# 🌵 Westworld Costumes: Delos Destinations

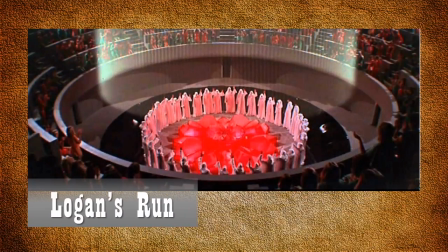[4:11]
With its punches of red it also looks remarkably similar to the carousel which is the amphitheater-like ceremony room in the 70s sci-fi thriller Logan's Run. The last day participants are all dressed in white unitards with accentuated red flames.
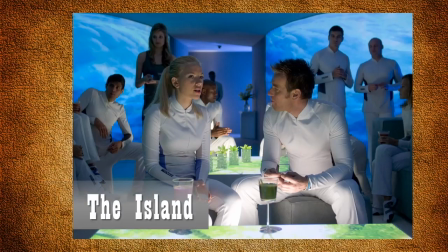[4:30]
The technological world of Westworld also brought to mind the underground compound in the 2005 sci-fi thriller by Michael Bay in a story of not everything is what it seems, the compound's inhabitants, dressed in white jumpsuits with contrasting panels,
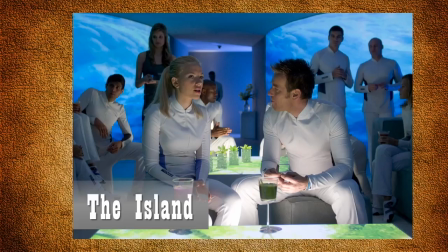[4:46]
learn that they are clones intended for organ harvesting.
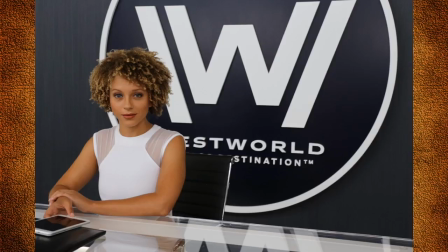[4:50]
The hosts in Westworld are actually synthetic humans and dress in stark white for the arrival of the human guests on the train platform,
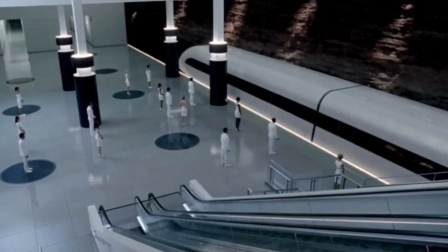[4:58]
in a way like stormtroopers who have a biochip implanted in order to ensure their compliance.
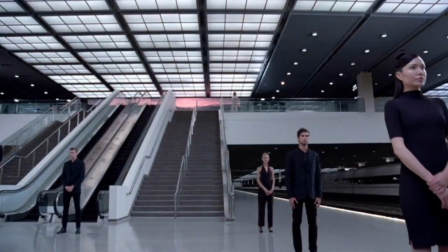[5:05]
Alternatively, at night, both male and female hosts dress completely in black.
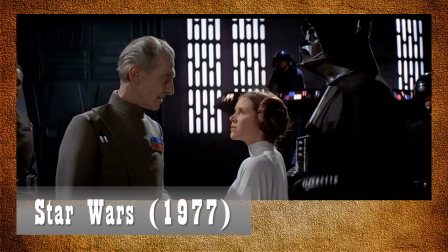[5:11]
The costume design of these two distinct worlds also reminds me of Star Wars in the way that costume designer John Mollo tackled it. Brandon Allinger, author of the Star Wars original trilogy costumes, wrote, Mollo says that at Lucas's suggestion,
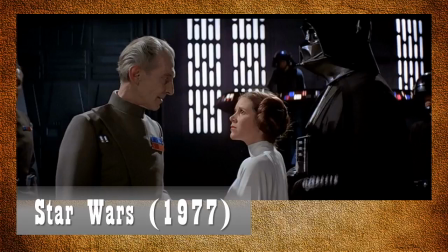[5:27]
his costumes were designed to be color-coded so that the good guys wore organic colors and earth tones and the bad guys wore more technological colors in black and gray. There are exceptions to the association of evil with technology, however.
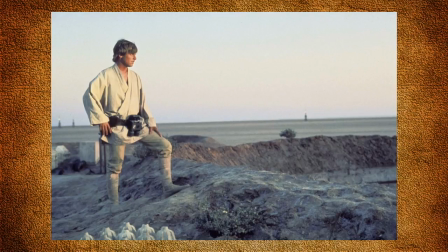[5:44]
Malo notes that while Luke's Star Wars 1977 outfit is actually a light tan,
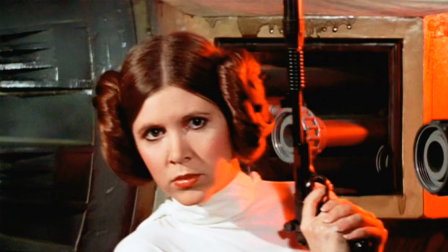[5:51]
Leia's dress is a stark white, making her as part of the technological world as well.
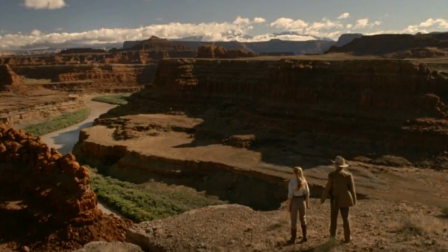[5:58]
According to production designer Nathan Crowley, the Old West theme park is set in the 1890s.
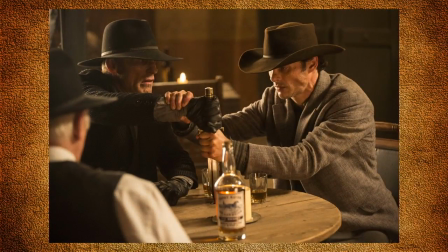[6:04]
Black and white costumes are used liberally throughout the show, both in the backstage areas but also in the park itself. Both Dr. Ford and the Man in Black are prime examples of this. Perhaps the black and white palette is not surprising since nothing can be assumed or taken as it is on the surface.
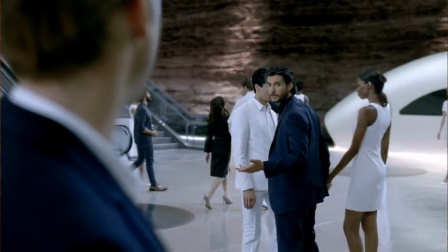[6:25]
Even guests Logan, who also dress in all black, and William are dressed in the black and white palette. This is in turn a striking contrast to the park hosts who are all dressed in white.
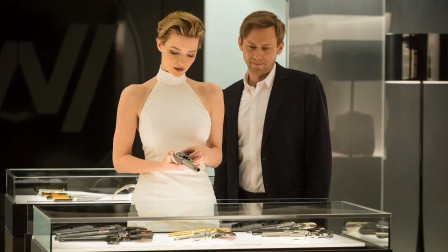[6:37]
The designers were challenged in creating the largely technological backstage world of Delos Destinations and the onstage world of the theme park Westworld.
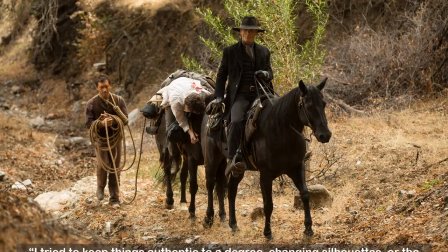[6:46]
Trish Somerville said in an interview with Costume Designer Guild back in June, I tried to keep things authentic to a degree,
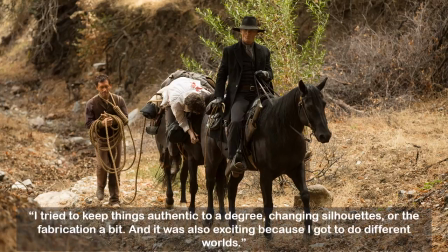[6:54]
changing silhouettes or the fabrication a bit and it was also exciting because I got to do different worlds.
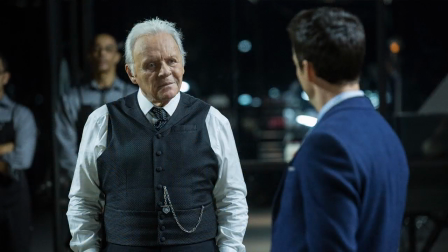[7:03]
In working with the showrunners, Anne Crabtree had to ask, what is modern that is timeless and classic in creating this undefined period of the technological world? Crabtree drew of her love of Japanese designers and certain creative moments in time, artistically all kind of meshed together,
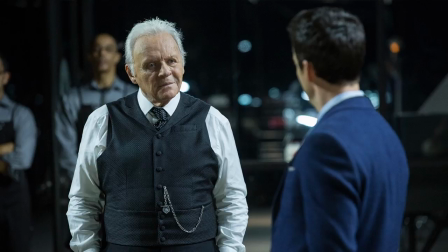[7:23]
along with the Bauhaus movement and the 1900s in Vienna for the future side of Westworld.
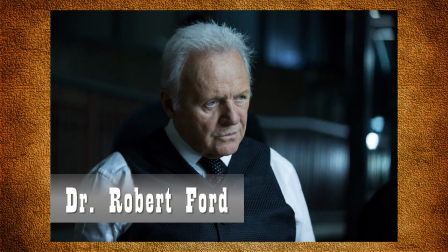[7:32]
Dr. Robert Ford's costume was established in the pilot by costume designer Trish Somerville. According to Anne Crabtree, it's his character that has established the look for the park, that everything is custom-made and old-fashioned saying.
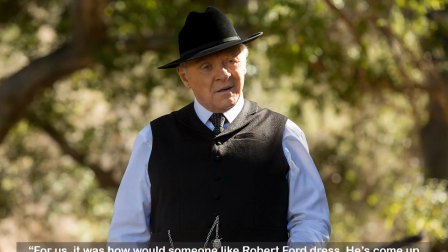[7:46]
For us, it was how would someone like Robert Ford dress?
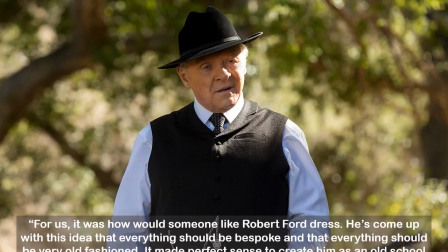[7:51]
He's come up with this idea that everything should be bespoke and that everything should be very old-fashioned.
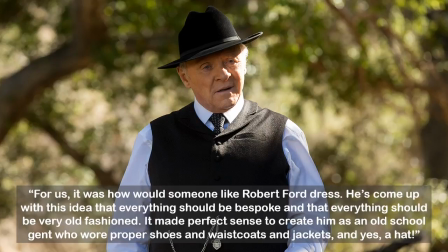[7:57]
It made perfect sense to create him as an old-school gent who wore proper shoes and waistcoats and jackets and, yes, a hat.